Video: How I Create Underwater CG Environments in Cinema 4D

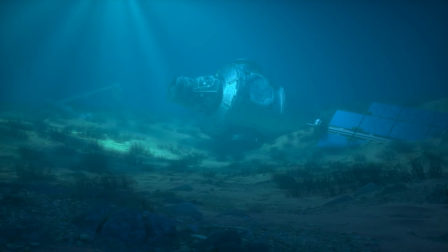0:01 So through the past few months, there have been multiple occasions where I had to work on underwater scenes in Cinema 4D.
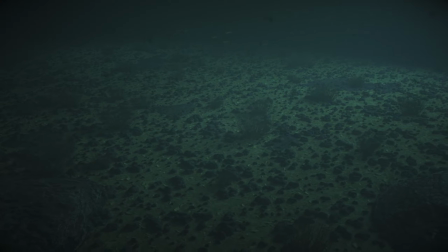0:08 A bit different than the usual stuff, because how do you make something look like it's deep on the ocean floor?
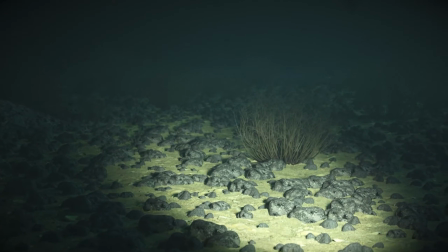0:14 Well, let's check it out.
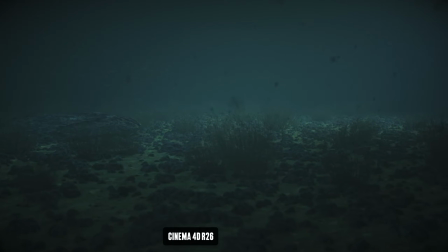0:16 For this tutorial, I'm using Cinema 4D R26 combined with Octane Render, but any older version of Cinema 4D should work as well.
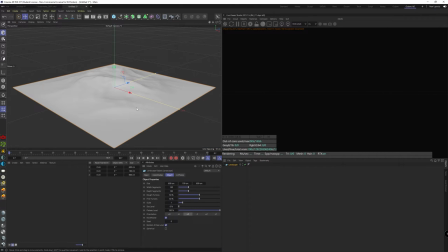0:26 Let's start off by creating a landscape that will be our ocean floor. I prefer working on a 1:1 scale lately, so let's make this large enough.
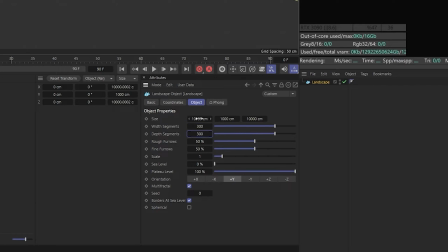0:36 We can also add more segments to it, so we get more detail out of it.
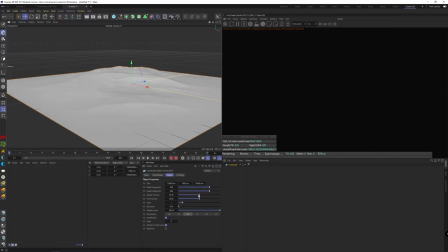0:40 You can adjust the sliders to your own preference, but I think we should keep it somewhat subtle. And to get a more dramatic effect, you can also disable the borders at sea level.
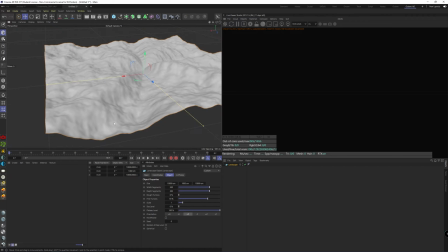0:51 But again, that's up to you what you need for your project. I'm gonna run through some different seats to find a nice one.
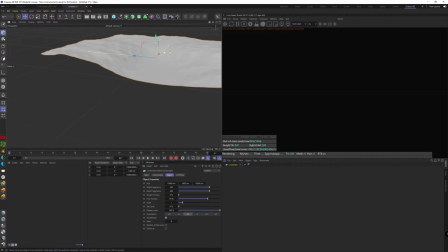0:58 And I'll stick with this for now, because it has a good flatter piece here where we can put the camera view.
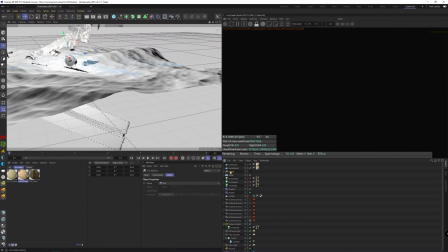1:04 Just something optional I'm going to add, but which makes it more clear to see the final effect, are some objects. In this case, I pick some crashed parts from the International Space Station.
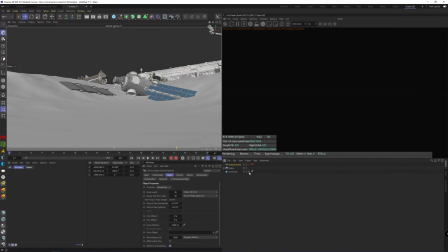1:16 Something like this looks good to me, so I'm gonna log in the view by creating an Octane camera already.
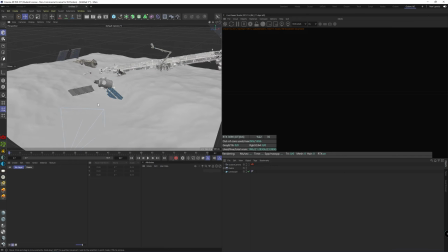1:24 Usually I would continue by adding the textures on the landscape now, but the way it looks depends a lot on the environment around it, so let's create it first. So I'm starting with a texture environment. I got my icon set up here at the side, but you will have to go to the top menus here of the Octane Live Viewer.
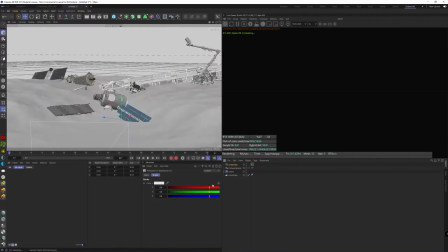1:42 And we're going to use the path tracing mode for this, but direct lighting also gives good results, it's up to you.
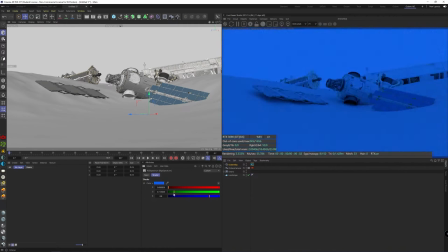1:51 Set the color to something dark and blue, but you probably don't want it to be too saturated.
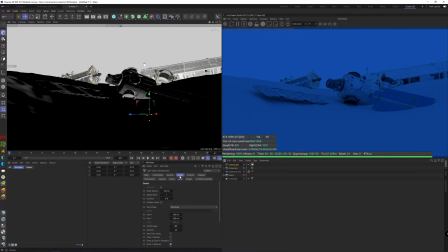1:57 Now create an Octane area light, go in the details of the object, not the tag, and set the shape to disk.
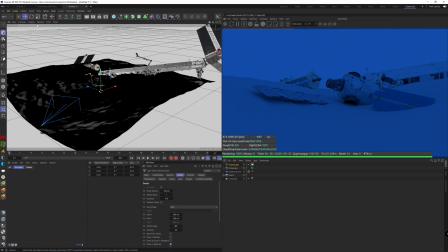2:05 It will kind of help you with making things look more natural in the end, because we don't have rectangular lights in the ocean.
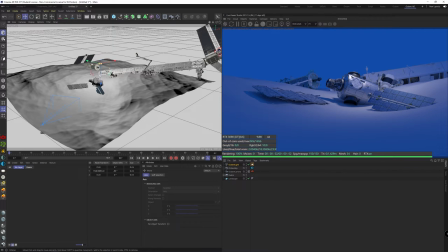2:13 Raise up the light and make sure it points down. Make sure it's out of the view.
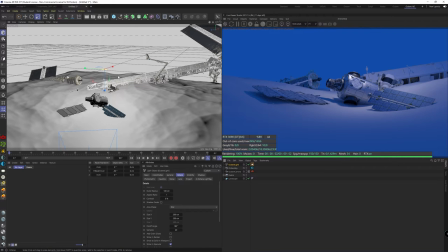2:18 That's really important for all the lights in this tutorial. I am opening the details tab for you guys so you can see how large I'll scale this light.
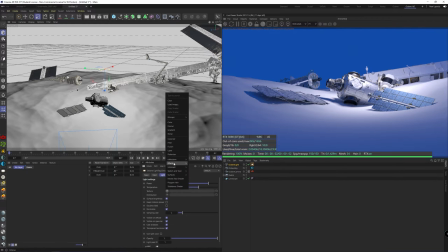2:26 So this looks good to me. Go into the Octane light settings so we can add an RGB spectrum node in the texture field.
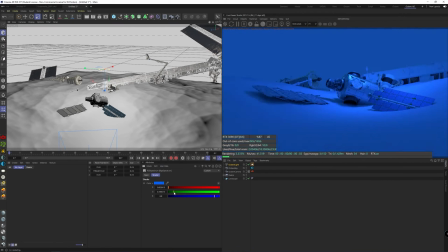2:34 This way we can add a specific color to the light, which is more of a cyan blue in this case. Also, optionally, you can add a noise shader in the distribution field. It doesn't do that much here, but it breaks up the hardness of the light a little.
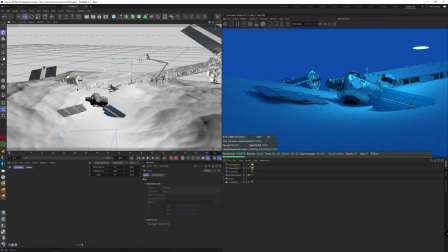2:49 Now find a spot to put the light that looks nice for your specific scene.
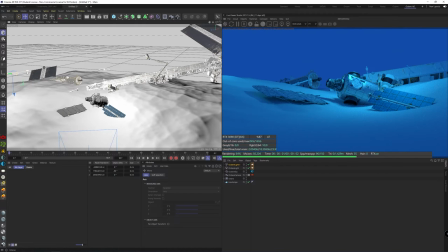2:54 And you can also make a duplicate, of course, so you can light more of the parts in the background too. But I recommend decreasing the strength of it a bit, so we still have the center of attention at the front. Alright, so that's pretty basic stuff so far. Now we can start with the fake caustics or light streaks you get underwater.
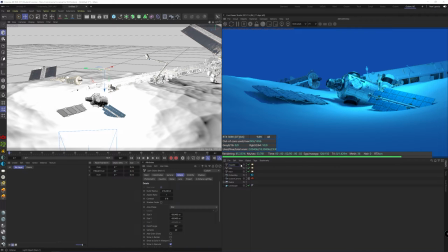3:13 There are multiple and probably even more realistic ways to do this, but as you know, I like faking things so we have more control over it. Alright, you can duplicate one of the lights we just created, and it can be rather small, so we can have more of a sharper light.
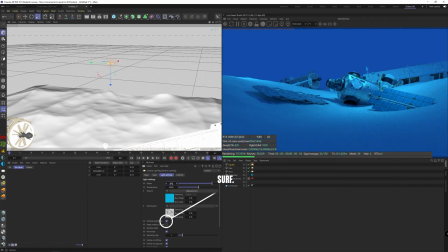3:29 It needs some compensation in the strength because of that, and you also need to disable surface brightness so the strength gets unlinked from the size. Let's put it somewhere away from the other ones, so we can actually see what it does.
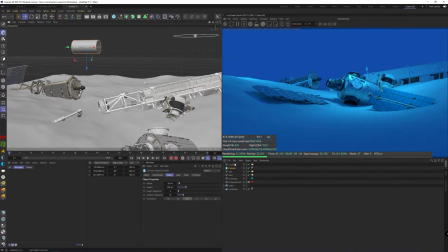3:44 And while having the light selected and holding Ctrl on the keyboard, you can create a cylinder object that pops up at the same location. Set the orientation so it points down, and also make it smaller, just so it becomes like a small tube around the light. Also disable the caps so the light can pass through it, of course.
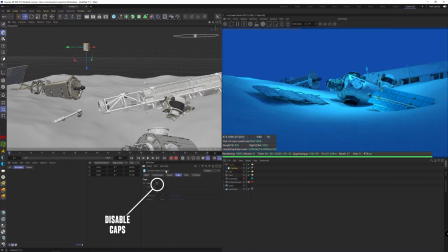4:03 We can now have that cylinder still selected and create a cloner while holding Alt on the keyboard.